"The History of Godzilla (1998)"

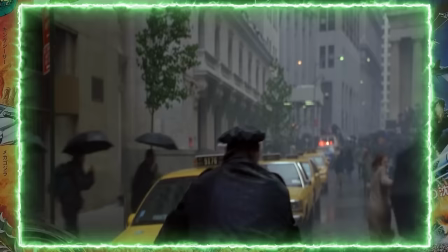(16:34)
Emmerich and Devlin did a great job making Manhattan itself a character in this film.
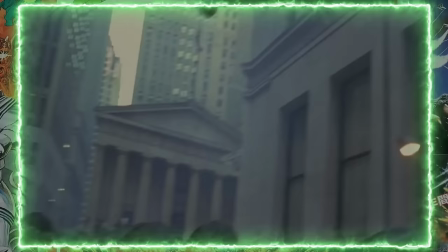(16:39)
In the early 90s and 2000s, I always enjoyed seeing New York City on the big screen, when it was done right.
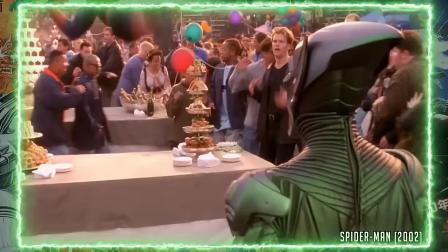(16:45)
Sam Raimi's Spider-Man comes to mind.
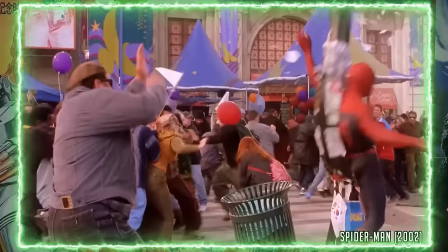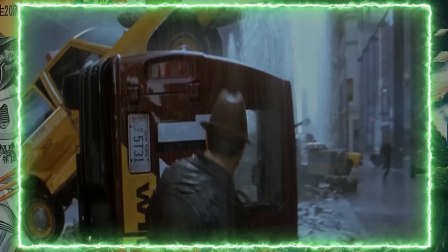(16:54)
My dad took me to see this movie, and he couldn't give two shits about Godzilla, but even he was enjoying this part.
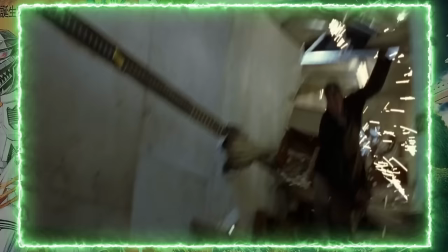(17:00)
He used to drive a truck all over New York City for a living,
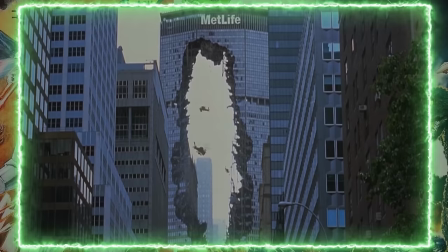(17:03)
so seeing a monster stomp through East 42nd Street and put a giant hole in the MetLife building on Park Avenue was just wild to see.
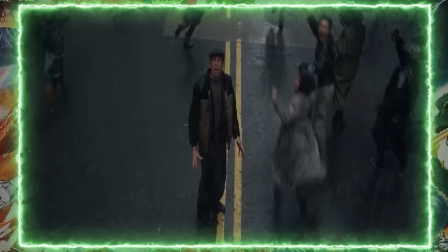(17:11)
Myself, I could barely stay still in my seat. Hearing Godzilla's altered digital roar as New Yorkers ran away, it was just awesome.
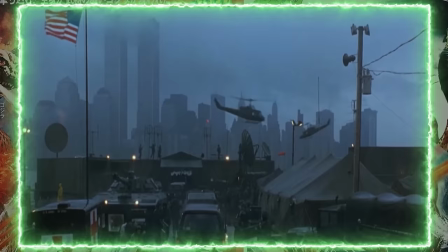(17:19)
After Godzilla's arrival, we see the military set up base in New Jersey. And this is when the movie begins its downward spiral.
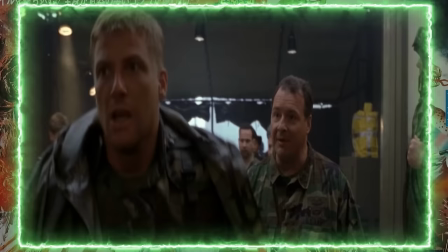(17:27) We, uh, we lost sight of it, sir. You want to run that by me again? You what?
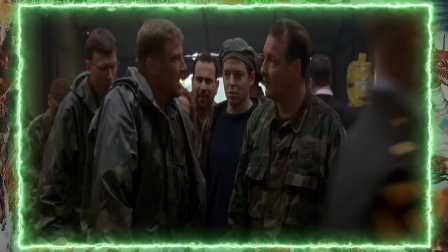(17:33) After its initial attack, he, uh, disappeared.
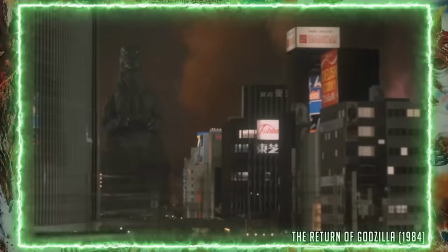(17:39)
I'll address them losing a giant lizard a little later, but Tristar's Godzilla takes a much different tack to Toho's Godzilla.
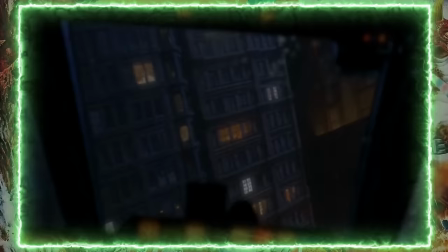(17:47)
Whereas the Toho monster would stoically continue its onslaught of a major city, this American creature runs and hides within the buildings of Manhattan.
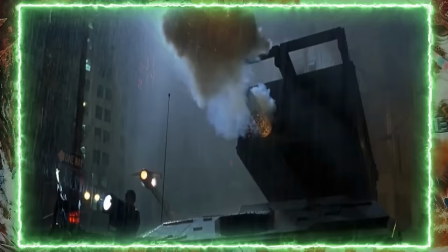(17:56)
Tristar's Godzilla is an iguana mutated by a 1968 French nuclear test.
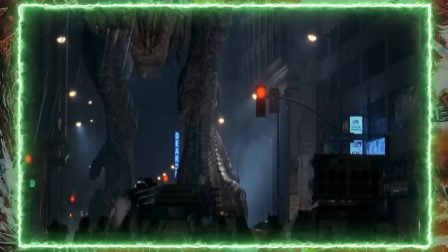(18:01)
The animal uses its agility, speed, and smarts to outmaneuver and outsmart the U.S. military.
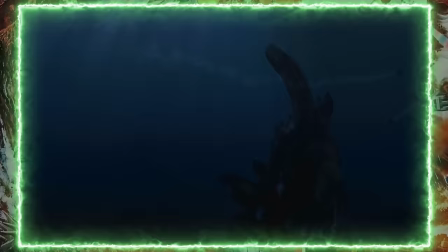(18:07)
It can run over 300 miles an hour and can also burrow underground with its sharp claws. It's an impressive swimmer, too.
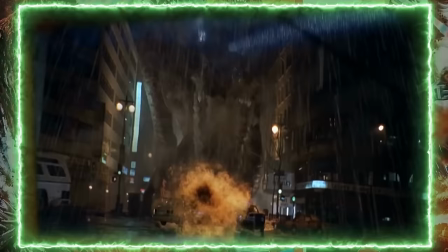(18:14)
It doesn't have atomic breath, but instead uses its power breath, which is just a gust of flammable gas that smells like fish.
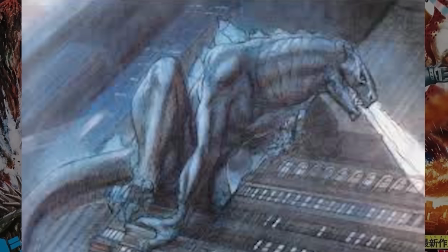(18:22)
Because it loves eating fish. They discussed including atomic breath, but then cut it because the creators wanted this Godzilla to be more believable.
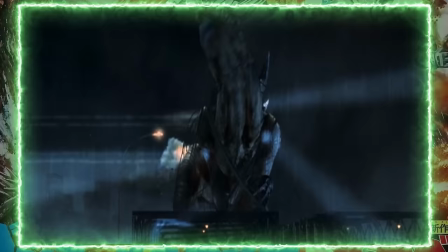(18:31)
This large mutated iguana is vulnerable to conventional weaponry.
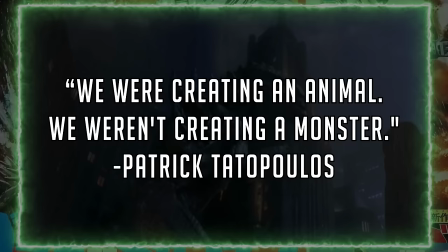(18:35)
Besides its size, there was nothing monster-like about this creature, and that was by design.
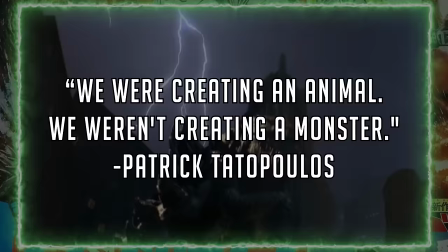(18:41)
We were creating an animal. We weren't creating a monster.
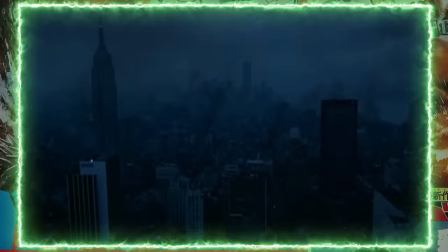(18:44)
This Godzilla design would be named Toragoji by fans due to the way Tristar sounds in Kachikana.
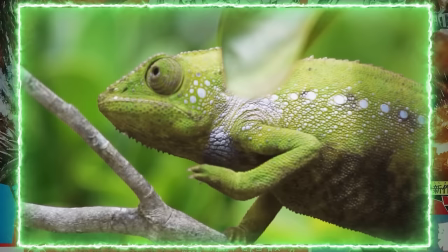(18:51)
Originally, Emmerich played with the idea of giving it the ability to change colors and camouflage itself.
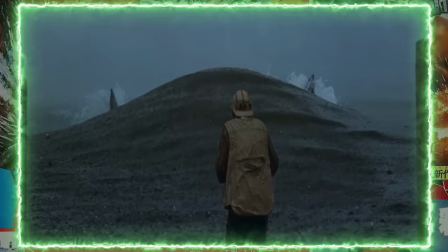(18:57)
Not sure why this was cut. It would have been a fun addition.
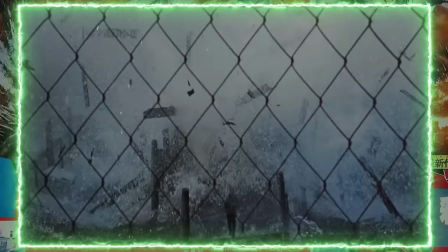(19:00)
The dorsal fins looked more like shark fins, which gave that scene with the old man fishing a Jaws feel to it.
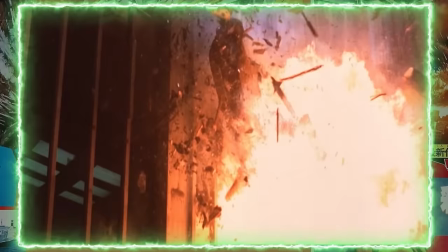(19:06)
Also, I hope that old man didn't die. Most of the death in this film is implied, as we don't see any blood or anything gruesome.
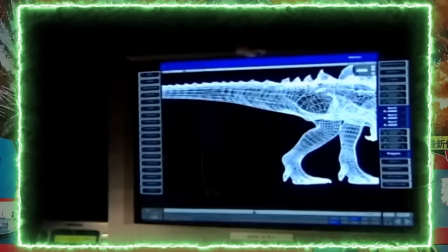(19:14)
Mostly just explosions and calamity.
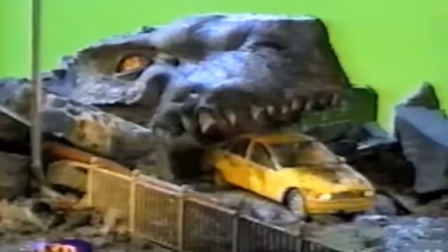(19:17)
Tristar's Godzilla would be brought to life using mostly computer graphics, but there are scenes that employ animatronics and motion capture shots with Godzilla suits.
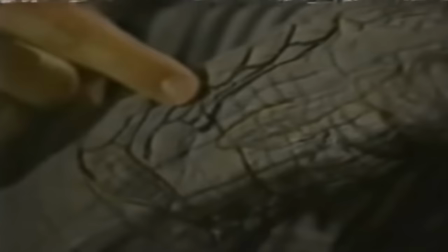(19:26)
Suitmation may have been looked down upon by most in Hollywood, but the technique was utilized in this big budget film.
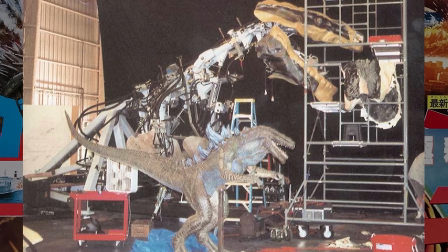(19:32)
170 freelance special effects professionals were hired to help create several different mechanical versions of Godzilla.
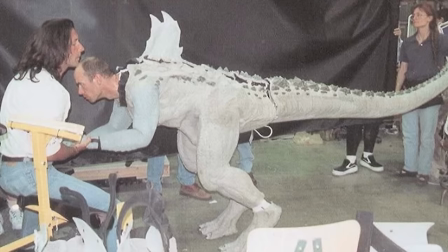(19:39)
A nine meter tall animatronic Godzilla was built and four Godzilla suits were made, and the suit actor was Kurt Carly.
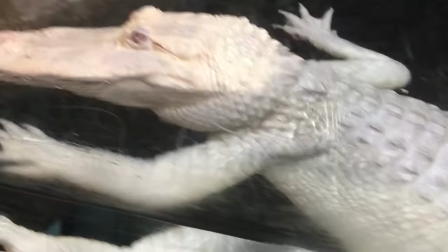(19:46)
Carly studied the movements of alligators and other reptiles to prepare for his scenes.
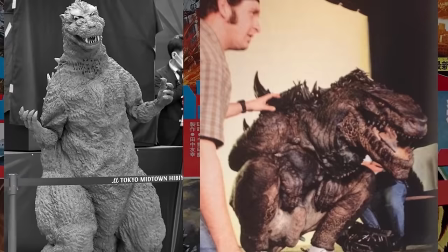(19:51)
Like Toho's Godzilla, small holes were drilled into the suit so the actor could see.
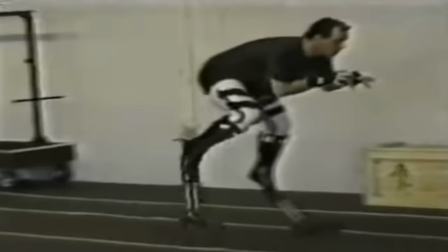(19:56)
The suit had metal leg extenders inside that let the actor stand six inches
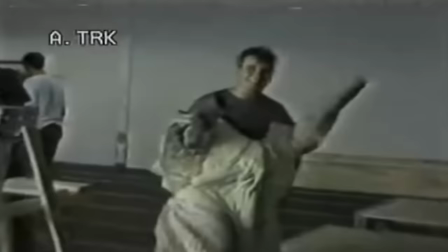(20:00)
off the ground with his feet bent forward to help with the forward posture of the animal. Years later, Carly would meet the original Godzilla suit actor Haro Nakajima at a convention,
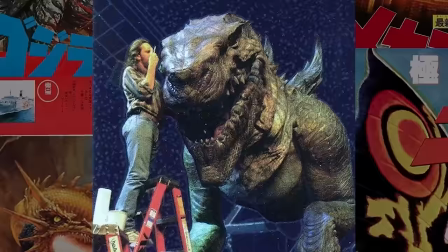(20:11)
and Carly would joke to Nakajima that he knew the movie was bad, and he was just doing his job.
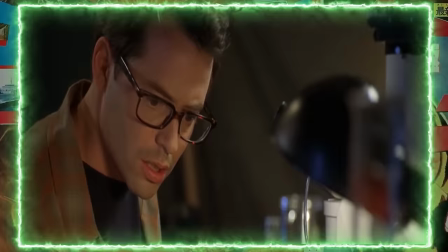(20:17)
Also, this Godzilla is...
He's pregnant.
TriStar's Godzilla can reproduce asexually.
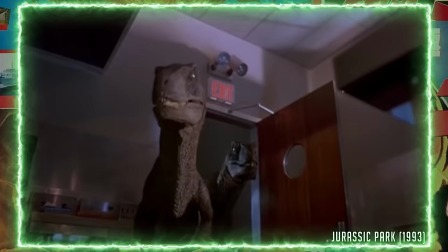(20:26)
It's almost like Emmerich and Devlin did this just so they could have their own version of Raptors and copy Spielberg's Raptor scene from Jurassic Park.
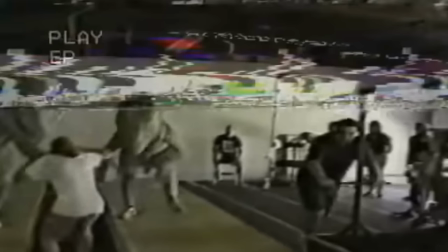(20:33)
The baby Godzillas are a combination of suit acting, animatronics, and CGI. In total, seven suits were made.